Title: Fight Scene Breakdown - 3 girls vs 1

People are like, oh man, you know, a growing hit to a girl. It hurts. It still hurts. A lot.
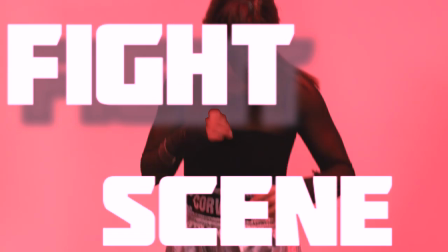Get over here! Hey! So, I have something really special for you guys. A lot of you have been requesting, like, tutorial-type videos on my channel. A lot of different breakdowns and things like that of techniques. So, I have something really special for you guys. Due to your requests, I'm going to do our very first fight choreography breakdown video for you. And this one's really cool because this is a video that you guys found really popular This is the girls versus one three girls versus one fight scene you guys like this video a lot and I decided that we're gonna break this down and show you exactly what we did in this fight And I have my awesome ladies that I was fighting in this scene here today with me and the exact outfits, so pretty cool as well. And to my right, I have the lovely. Hi, guys. My name is Chelsea Goldsmith. I'm a stuntwoman in Los Angeles, California. I'm Ileana Eberhardt, also a stuntwoman in Los Angeles, California. And I'm Mary Masip. I am a stuntwoman and I also live here in LA. And we're going to show you exactly what we did in this fight scene. Let's do this. We're going to go ahead and get into this. So we're gonna be looking off to this corner because we have a screen showing the fight and we're gonna pause ever so often So that we can break down those exact moments for you guys and actually in the corner of your screen You should see the actual fight that we filmed right there
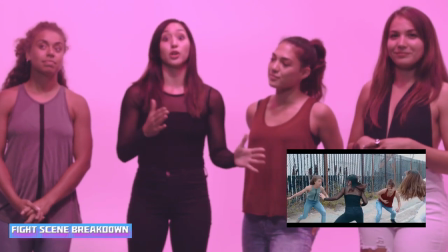Where you guys can reference back and forth as well as we show you what part we're actually breaking down for you guys You guys ready?
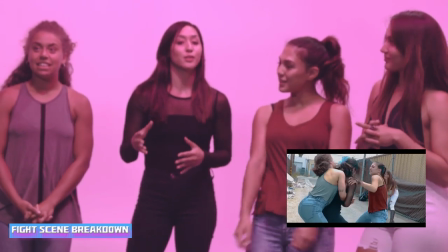Let's do this. Okay, so we're gonna show you this first part this is right after the intro where the girls are like hey
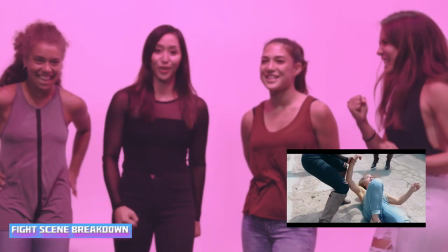i'm gonna beat you up and i'm like all right let's do this um so here we go first part of the fight
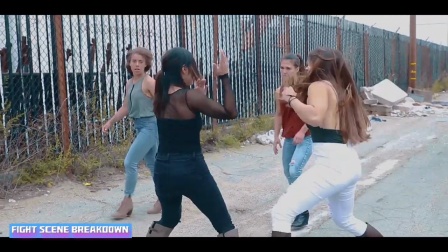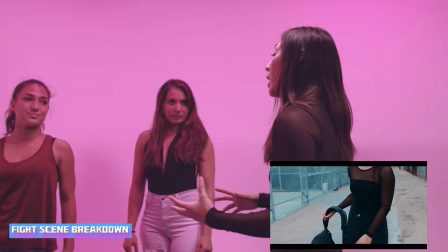so breaking this down so that you guys can really see what we did here uh we gotta break down once again where these individuals
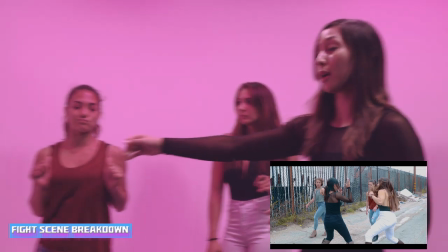are and the depth of where they're coming from so we have our 12 o'clock attacker we have our two to three and we have our nine to ten
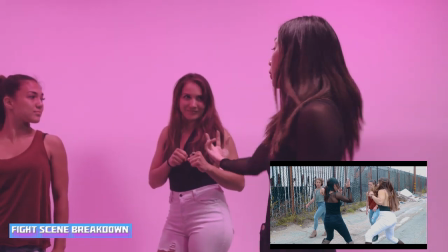here our two to three was coming in a lot faster than everybody else so of course you want to handle this character first so here comes that
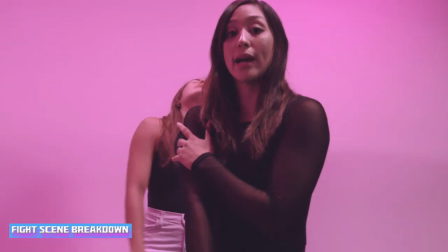hoop wide enough so i can parry down she's close enough to where i can elbow here comes 12 o'clock character i want to get her
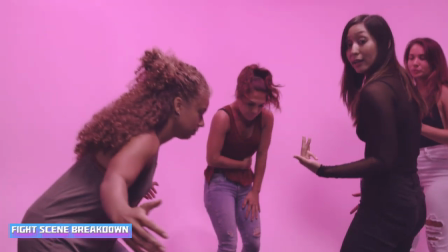as far away as possible so i did that front head of the character of this character went down hands were down so i can do the
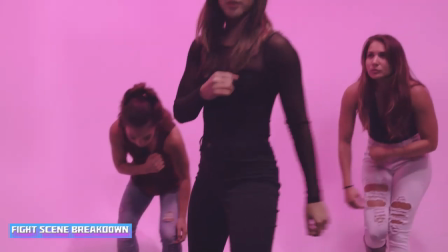uppercut back kick because that character was coming in straight to his side because they both came in direct after another. One more time. So we start here,
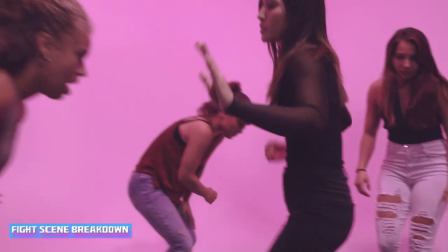carry down, elbow to the front, get some distance, uppercut back to that side.
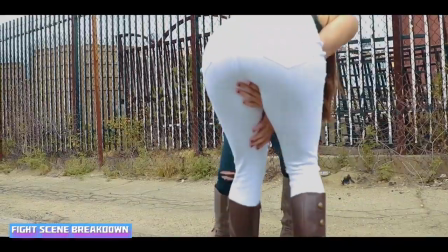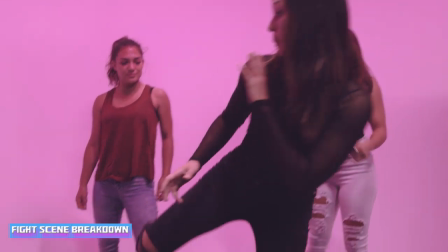Picking up from that side kick, pop wasn't paying enough attention, was open.
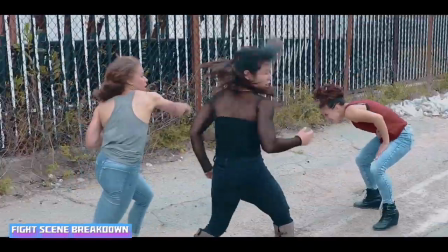Here, take
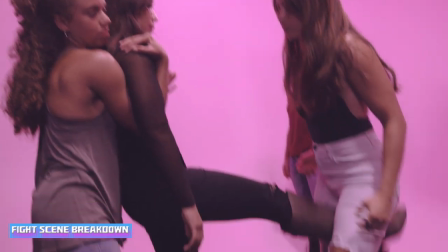I go straight into a growing shot, pop, and then go straight,
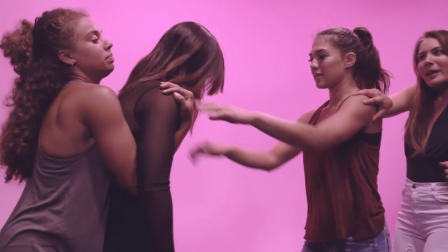and from there we go straight into a sidekick.
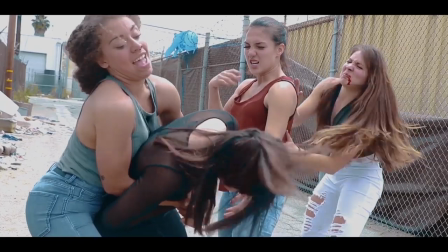Here, to the face. Loosen me up. One more time. So picking back up from that sidekick here to this character, I'm coming in.